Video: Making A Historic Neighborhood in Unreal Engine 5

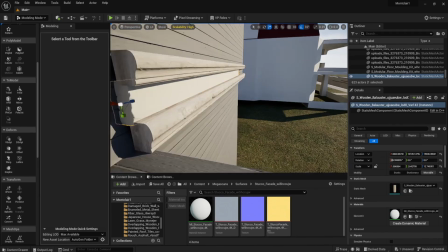2447s
This house is really interesting.
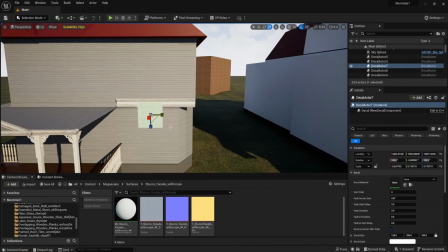2449s
I used another decal for this portion because it looks like there's like some ornamentation, like a strip of hieroglyphics or something, just all along that part.
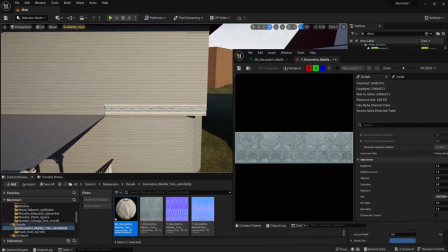2458s
So I just decided to do something similar. And I added all this fancy roof tiling, this roof, skirting?
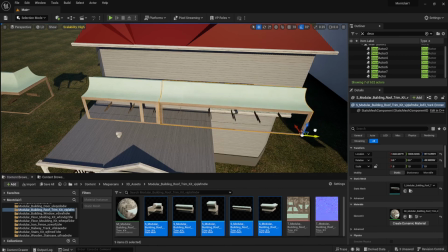2466s
I can't even remember the word now. This one looks really fancy. Really fancy.
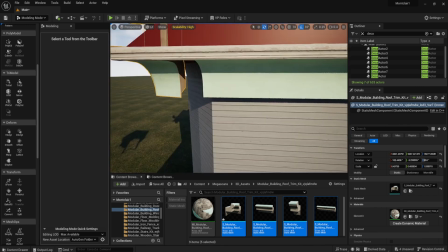2471s
There's lots of tricky scaling to do here to make it look right. And this window pattern also was quite tricky to do.
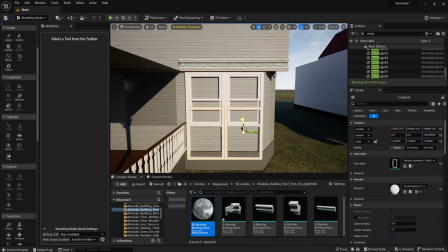2479s
It's quite a complex pattern here. It's got lots of ornamental work here.
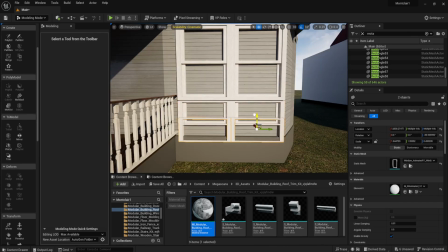2483s
Just something decorative. It doesn't really add anything functionally, but I just wanted to replicate to the best of my ability. All this
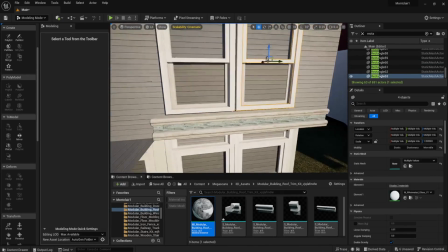2490s
complex artistic stuff that you can put on houses, that adds a lot more realism,
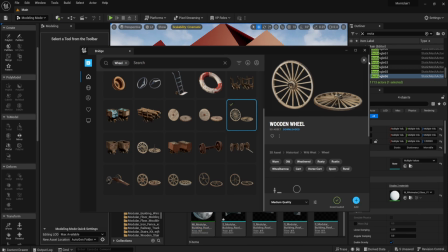2496s
you know? So then, on the third floor, there's this really interesting ornamentation concerning kind of 1/4 of a wagon wheel.
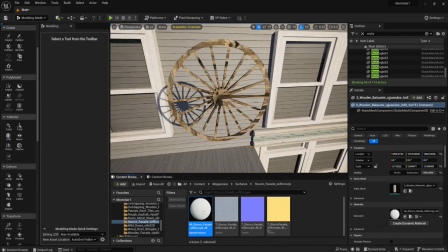2504s
So I just took a wagon wheel model and I cut out 75% of it, and I did something similar.
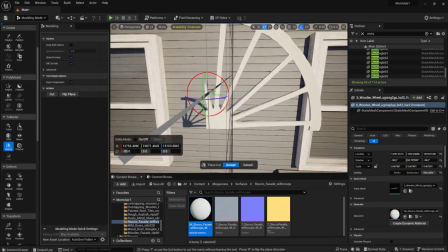2510s
And I did something very similar to it.
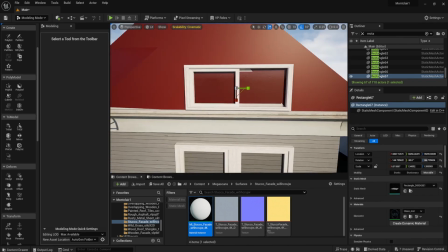2512s
It is like 2/4 of a wagon wheel attached to either side of this window here, which is really strange.
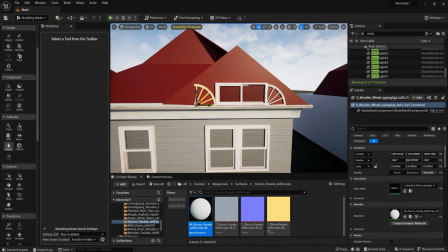2520s
It looks very much 1800s kind of style. So I decided to put that in there.
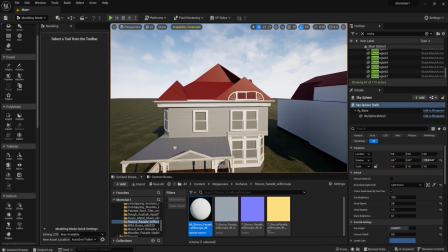2525s
It adds a lot of character. That's a lot of character. I took another door model from Quixelbridge.
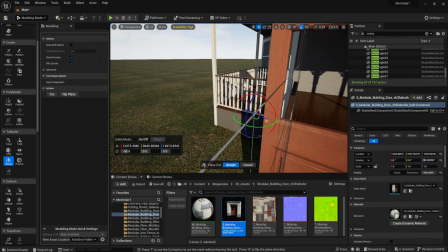2531s
I used the pin cut method to cut out everything I don't need, and I put it on the front of this house here.
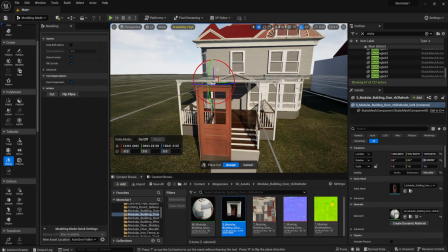2536s
That's going to be the front door. Right there. There you go.
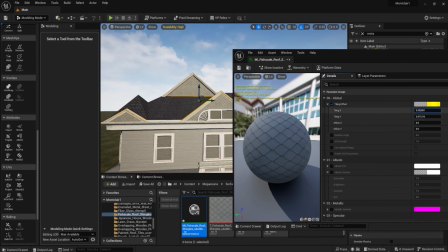2541s
This roof has actually 2 roof textures, a fish scale texture and the regular shingles.
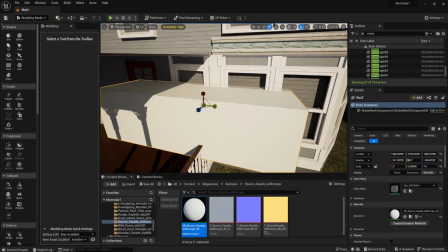2547s
So I did that.
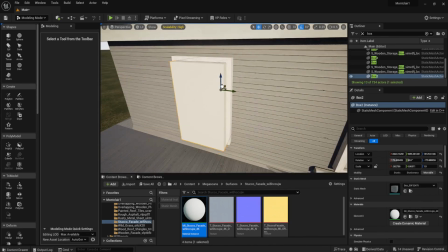2548s
Usual foray, the room cavities, the window cavities, and then boolean it out, make holes.
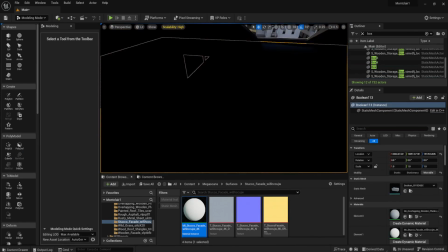2556s
And I forgot to add blinds, which I think I might do now or later.
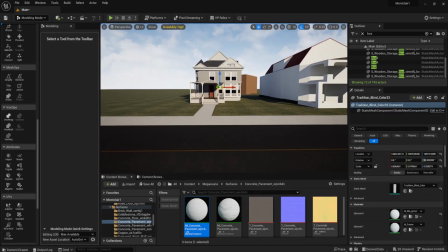2561s
Yeah, I'm doing it now. That's fine. And that looks good. Looks pretty good.
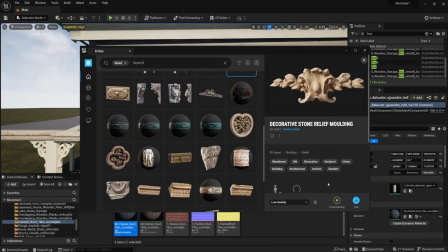2565s
And then there's this decorative molding, piping, stone work here at the front of the house.
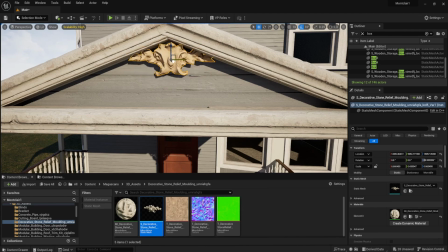2571s
It's something very similar. In real life, of course, it's not the same thing, so I just got something similar and I put that on there on the front of the house.
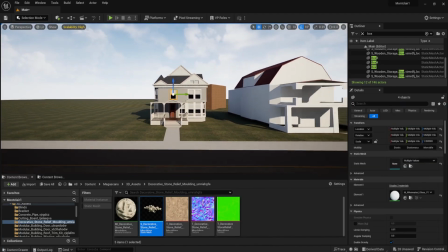2579s
Adds even more character. So now I noticed that from the angle of the narrator's house, you wouldn't actually be able to see all the houses that I modeled across the street.
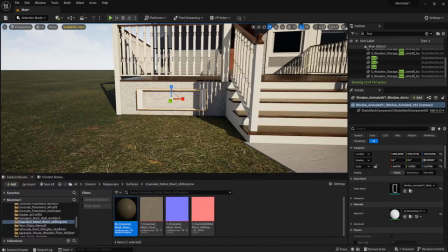2589s
Basically, the angle is wrong. I determined that the angle is wrong, and I might actually have to, when I'm making that shot,
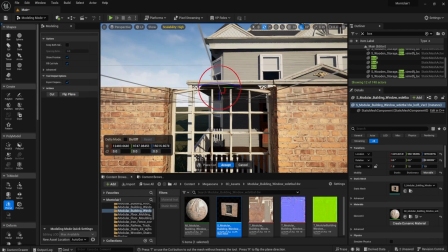2597s
I have to basically shift one side of the street completely to the left or right to make the shot work.
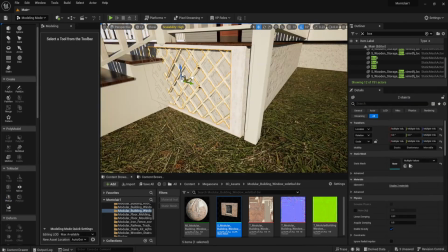2602s
But that's not an issue because, again, like Terry, the chef from Fawlty Towers said, what the eye don't see, the chef gets away with.
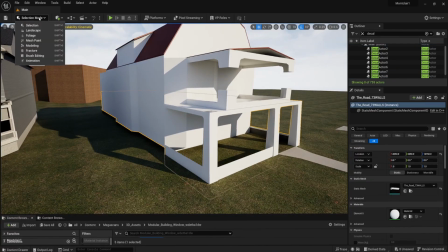2612s
And then let's move on to this house. I only modeled 2 houses in Blender on this side of the street because this
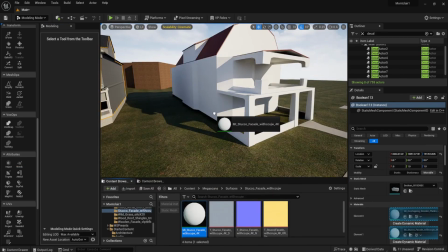2620s
particular house and its neighbor to the left are actually the exact same house. These days, this house on the right did have some renovation work done to make it look a bit more different,
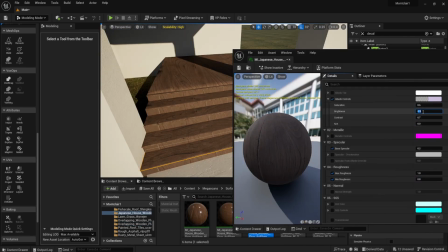2632s
but I'm strongly assuming that originally both of these houses had the exact same blueprints.
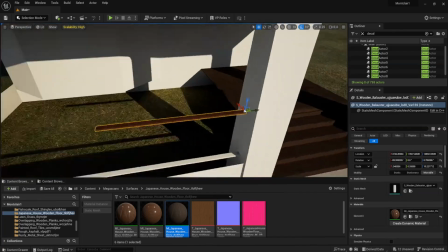2638s
So Basically, I just made one house and then I copied and pasted it and I moved it to the left. I just changed the wooden walls into a different texture and a different color, but basically it is the exact same house.
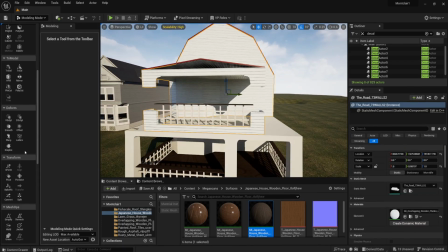2653s
Now this one has a balcony on the second floor. It's really interesting design here. Apparently I got the scaling completely wrong, so then I had to very,
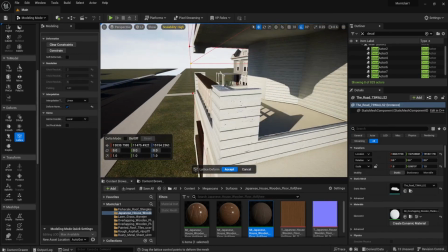2662s
very sloppily lattice adjust the mesh here, and it made a lot of trouble for myself.
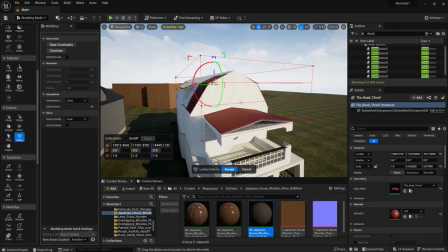2668s
It took a long time. It was very finicky because I just messed up the mesh completely.
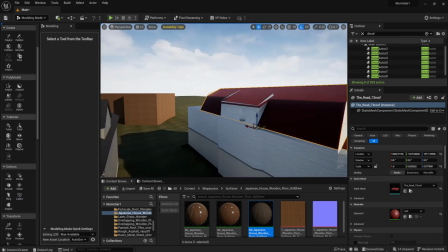2674s
Fortunately, with the power of editing, you didn't have to see too much of it.
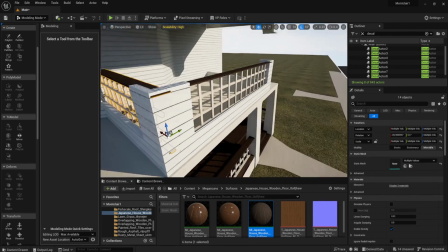2677s
So now I made all these the fence posts, and all these framings here along the walls.
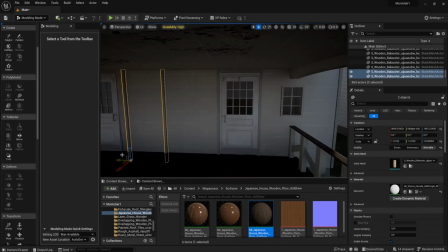2683s
I actually went back to the first house on the opposite side of the street, and I added more of these wooden frames to make it look more interesting.
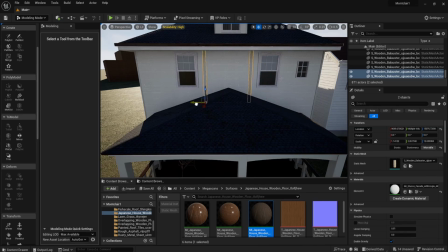2690s
And I added more of these molding.